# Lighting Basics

So you'll see that you've got some fairly interesting shadows here, especially on her cheek on this side of the action axis.
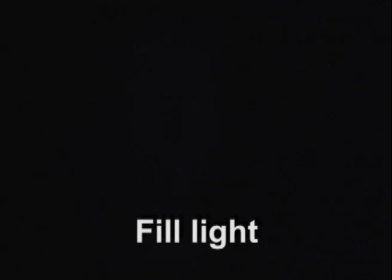[8:32]
Okay, so the next light that I'm going to work on here is the fill light.
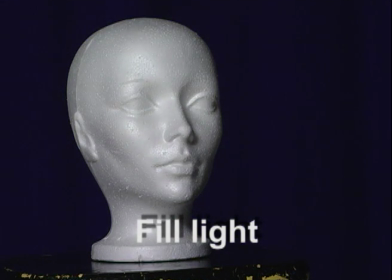[8:37]
I turn the fill light on, and you will see that it's a little bit darker,
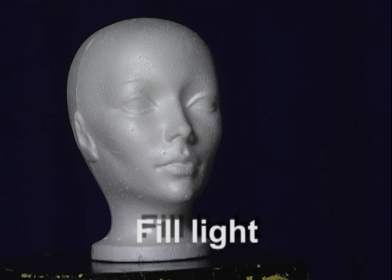[8:42]
but you'll also see that that shadow I was talking about on her chin kind of disappears. And this is a much softer light than you've seen from the key light.
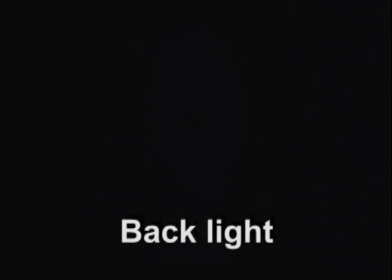[8:55]
The final light that I'm going to set up here is the backlight.
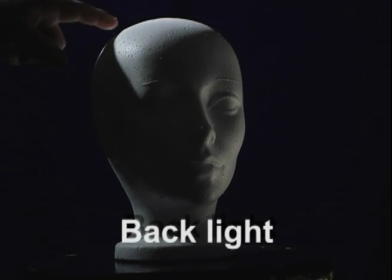[8:59]
Notice that the backlight provides us with a halo of light here, so it gives it a little bit of separation from the background. Also notice, just by coincidence, we have a white floor here, and you're getting some reflection off the floor over on her right-hand side.
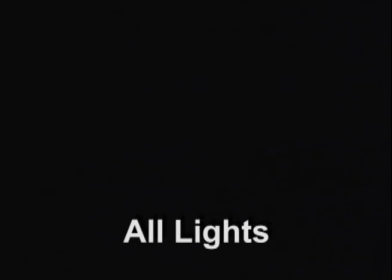[9:15]
So once you have all the lights set up, it's time to turn them on and see what you end up with here.
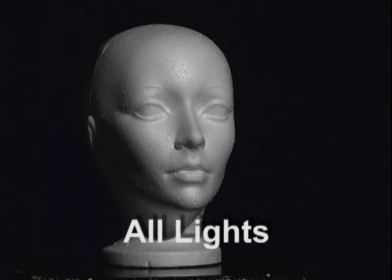[9:20]
First of all, we'll start off with the key light. So you've got lots of kind of intense bright light coming from one side of the action axis.
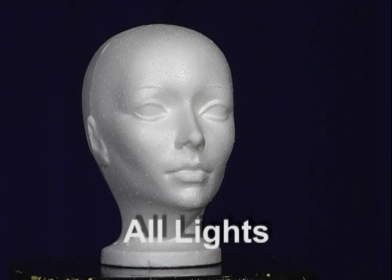[9:29]
The fill light then fills out the other side of the action axis. And then we come over here to the backlight and turn it on,
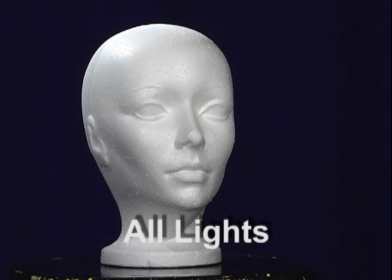[9:40]
and you see you get that little bit of a halo effect, and it separates the subject from the background.